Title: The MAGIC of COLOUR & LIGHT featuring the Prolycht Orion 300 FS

This is the Prolex Orion 300 FS and this is also the Prolex Orion 300 FS and I think these could well be the best lights that I've ever used and I'm absolutely not saying that because this is a sponsored video. If you know me, you've been watching my channel for a while, you know I do very very few sponsored videos. I've got to truly love something to recommend it like this, something that i would buy myself and these are fantastic hard lights and i love hard lights because they are incredibly flexible both with using modifiers and these use a standard bones mount but also the incredibly clever things for this light can do
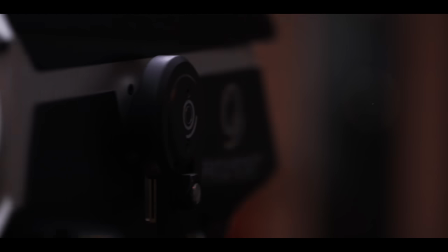48s
so
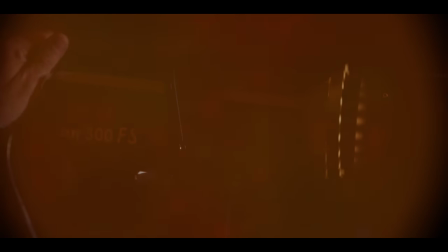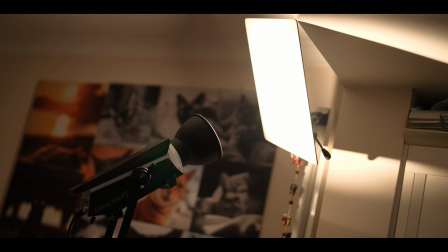57s
let me break down the setup i have here with these two lights to my left the key light is pointing up at
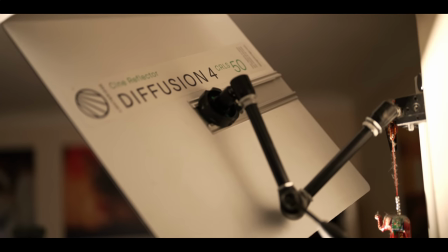64s
a reflector board a really soft one that gives a nice diffused light coming back to me. The color that it's set to is actually called Sun Direct. It's one of the presets in the source matching.
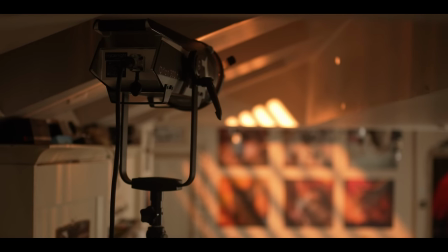79s
The light behind me is of course another Orion
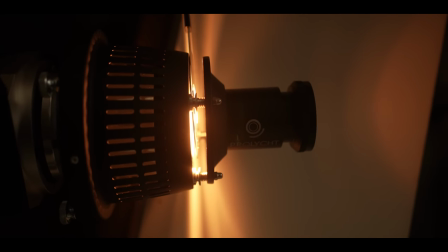83s
300FS and that has a projector on it with a gobo.
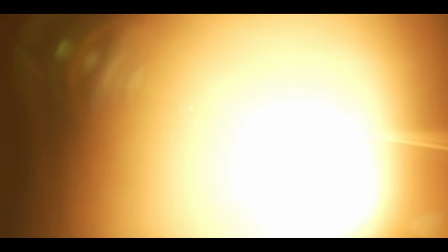89s
I blurred the edges of it with the lens and I've rotated that gobo about
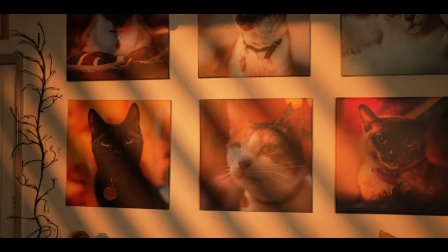95s
25-30 degrees it's at full brightness and the colour temperature is actually at 2000 degrees Kelvin so very low the idea to give this very warm golden
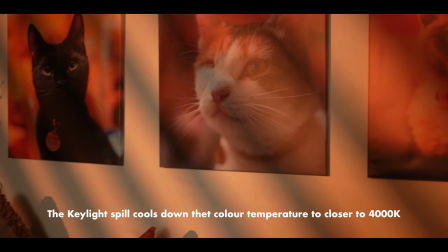108s
hour-esque sun coming through a fictional window and blinds up there
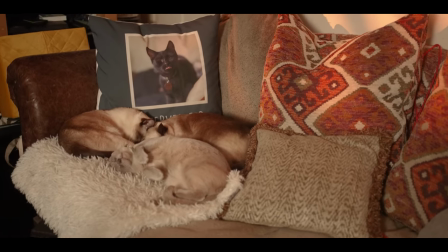114s
which is basically my bedroom, there is no window there, but that's the idea anyway.
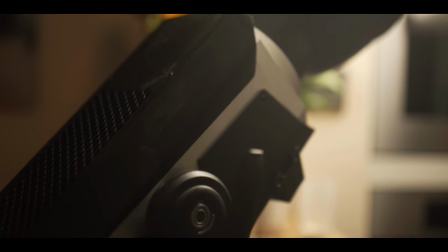122s
But that's not it. There's one more reflector board, a small very reflective one,
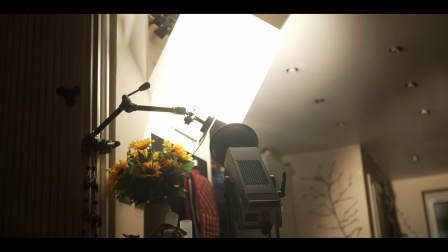128s
which is also using that main key light and that is bouncing light onto the rear kitchen wall,
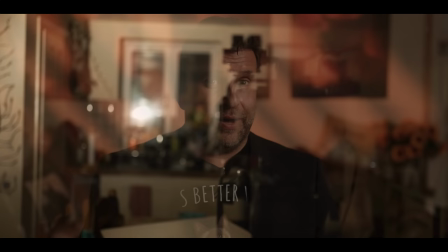136s
onto the window, which is giving me my catch light. That's my setup. It's a bit fiddly but it's worth it. It's fun experimenting with these sort of things because otherwise it's just pitch black in here. Well it is night time after all. I'm going to go into a lot of what this light can do but if you really want to get super technical I thoroughly
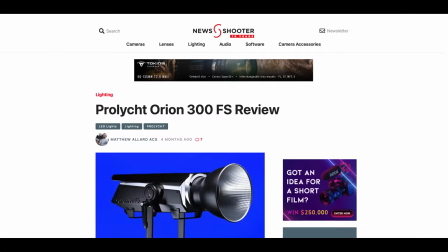158s
recommend reading the article by Matthew Allard on newsshooter.com.
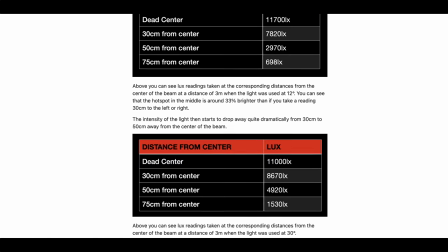164s
I've linked it in the description. He literally dissects every aspect of them it's absolutely amazing it must have taken him months but before i get into all the clever things that it can do let's just talk about the most basic thing first light itself or rather the lack of it especially in england especially in my house especially at night but also during the daytime because it's not that great
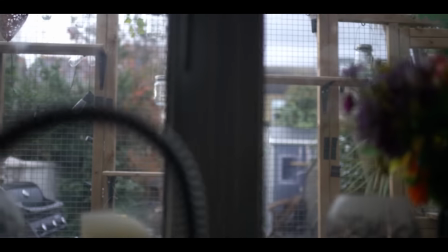195s
I love where I live. I love my house. I've been here 26, 27 years.
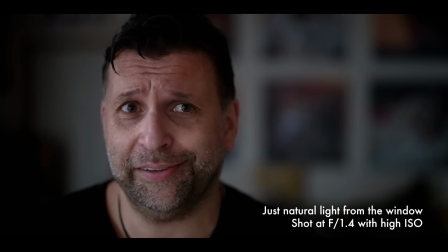200s
The thing is, it's a dark house. It's a Victorian terrace, so there's houses either side, so there's no windows there. I do have some windows in the kitchen here on the side, some Velux windows, but the light is really blocked from next door.
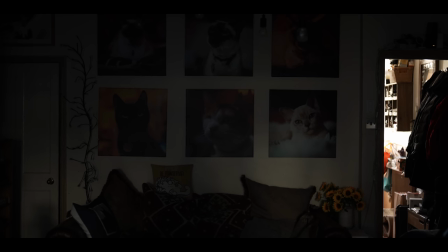215s
It's pretty dark in here, especially in the winter.